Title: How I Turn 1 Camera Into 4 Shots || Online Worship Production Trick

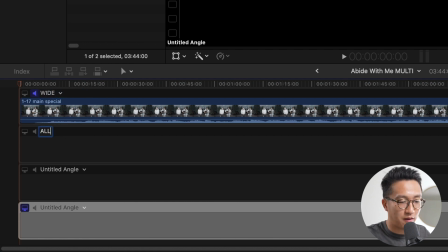I like using all caps because it's easy to see.
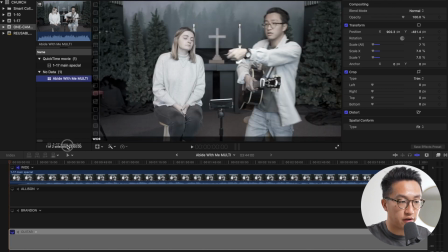Now, the next thing we're going to do is we're going to grab our original video file from the Finder and drop it into each of the angles down here. And now we're going to start setting how each angle is going to look. Now, this technique works because we've shot our video in 4K resolution, but we're only going to export it in 1080p.
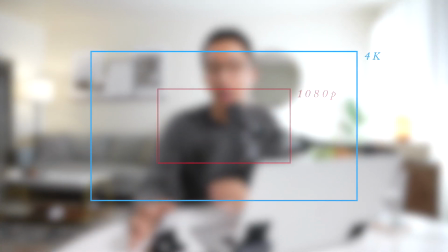4K has 4 times the amount of pixels as 1080, which allows us to scale up our video or zoom in up to 200% without losing any resolution. So now let's decide how each angle is going to look by scaling up the video on each angle track.
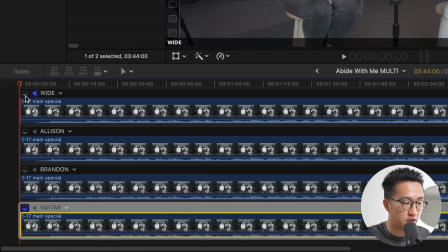So the first thing we're going to do, we're going to start with the wide angle. So we're going to click this little video icon to make sure we're looking at the wide track.
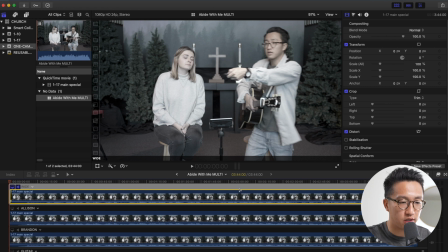Let's select the clip that's inside our wide angle, and let's go to somewhere about the middle where we don't look weird.
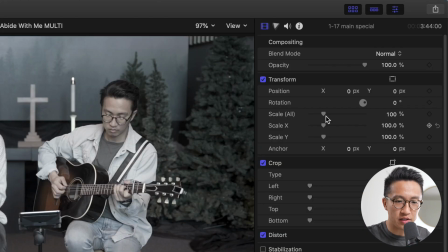That looks good enough to me. And let's go over here and set the scale.
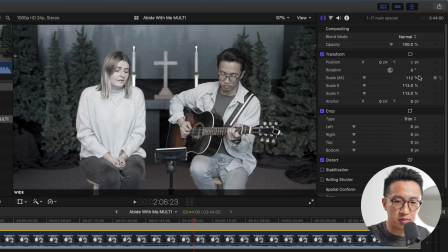I like it about there, but there's a little bit too much headspace, so I'm going to move it down a little bit.
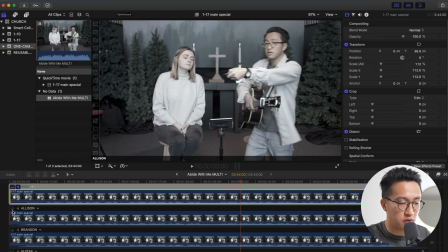This looks pretty good to me, so let's move over to Allison's tight shot. We're going to click the video icon right here to make sure we're looking at that one.
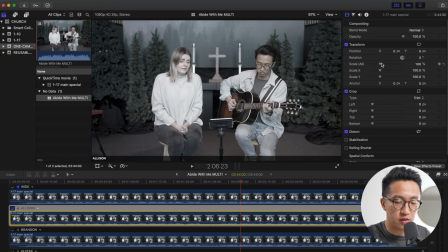So now let's click on the Allison clip, and we're going to scale up, and let's see how far in we want to go.
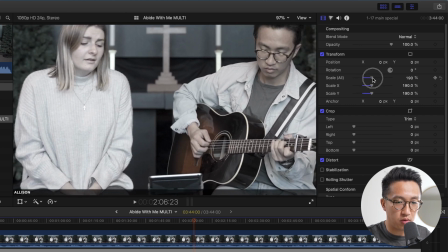Let's go to about 180.
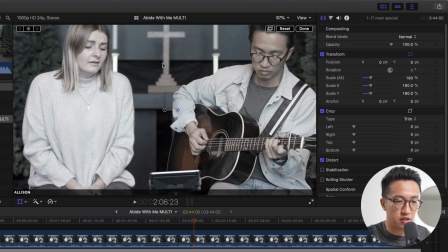And I'm going to click this button right here, which lets me drag the video around to place it where I want it.
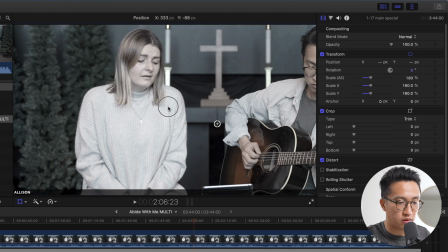So I'm going to drag it and place it about there. I like to place my subject a little off center. It gives you almost a rule of thirds type of look, but not quite. So let's place her about there, give her a little bit of headspace and hit done.
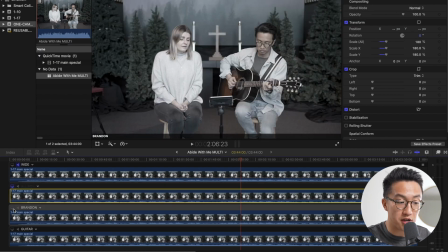And we'll do the same with the Brandon angle, and we'll set it to the same percentage.
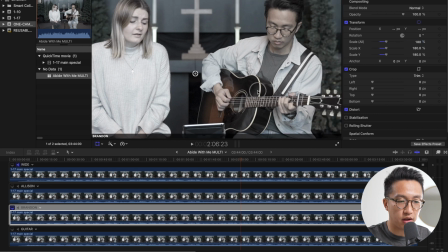So let's set it to 180 here. And we're gonna click here so we can drag it around, and let's put me right about, let's go with that.
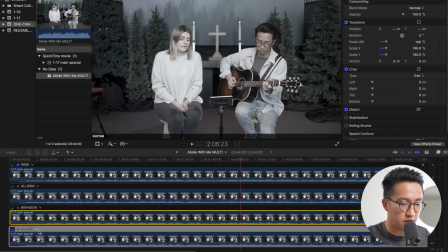And lastly, the guitar angle, let's click on that here and scale it up.
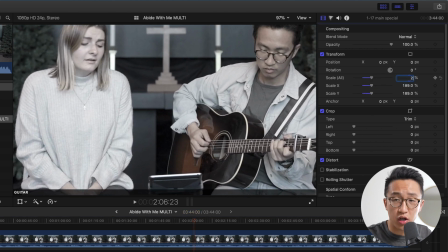Let's scale this one a little closer. Let's go all the way to 200. 200, remember, is the maximum we can zoom in before we start losing resolution.
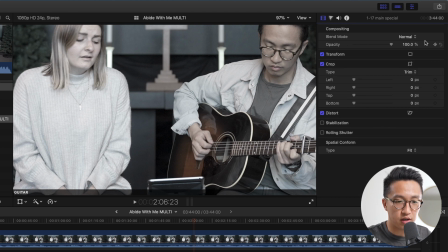And let's move this guy around, oops, like that.
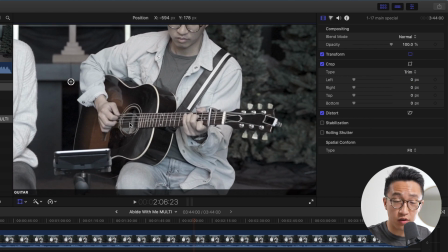And we're gonna put this one lower, but centered, because this one is just looking at the guitar. And now we've successfully turned one camera shot into four different angles. If you click on these video angles, you can now see what each of them look like. Now we can get to the fun part, which is cutting our angles together to make a complete music video.
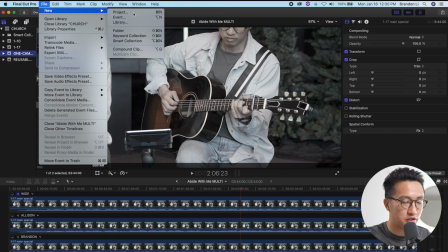So let's create a new project, and we're going to name this Abide With Me.
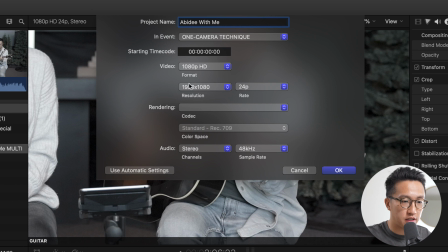And we're going to make sure it's set to 1080p and hit OK.
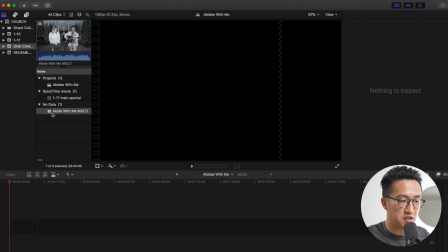And take this Multicam file, which has the Multicam icon next to it, and drop it right into the timeline.
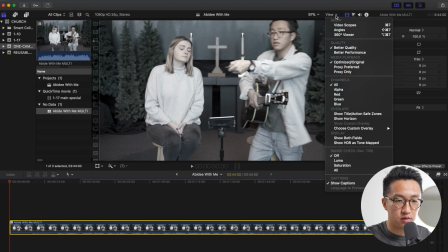What you'll want to do next is you want to go over to View up here and click on Angles and enable your angles.
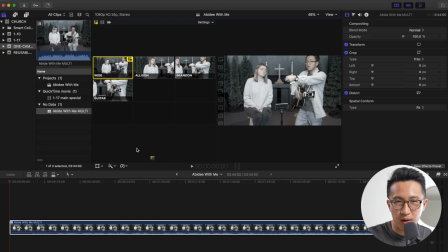And what I like to do is I like to move around my window so I can see my angles more clearly.
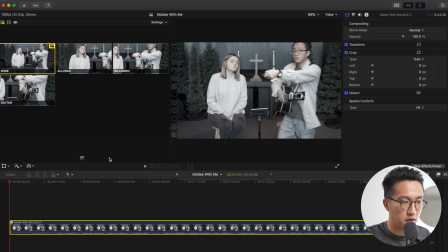I'm going to close this right here so that can blow up. And right now this is showing me 9 angles and I only have 4. So let's change that up here in the settings to display 4 angles.
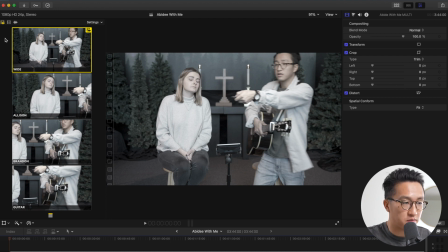And before we start cutting angles together, I like to make sure that I have this video icon selected. What this tells Final Cut to do is every time you cut an angle, it's only changing the video and not the audio. And this is especially important if you have a separate audio track.
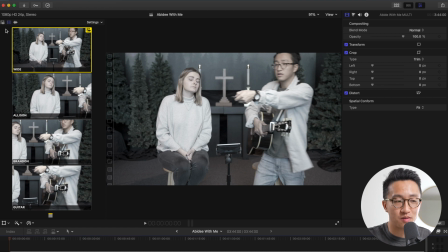I have mine attached to my videos, but if you have a separate one, you'll want to make sure that Final Cut doesn't change the audio to the camera's audio. You want to make sure it stays on your mixed audio. If you have mixed audio on a separate track,
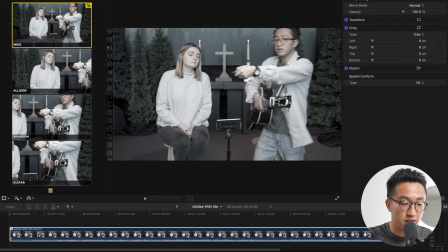you want to make sure your multicam clip is set to that by right-clicking your clip and
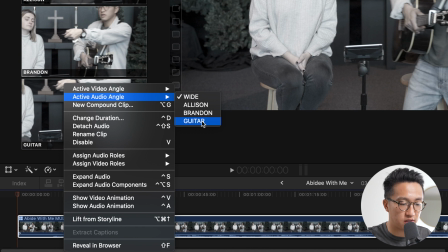going up to active audio angle and selecting one of your audio angles if you have it.
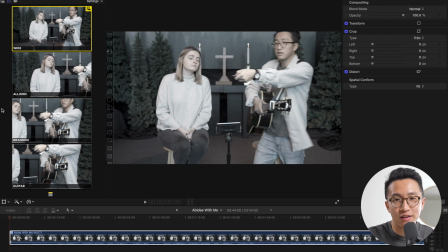What I really love about Final Cut's multicam editing feature is that it's as simple as just clicking the angle that you want, and at that point in the timeline, your clip will change to that angle. So if I click to Allison, it will change to Allison.
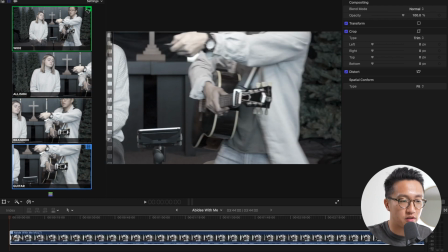If I click to guitar, it will change to guitar. And notice here that this clip stays green because the audio is staying on the wide angle. If you have music, it would stay on your music angle.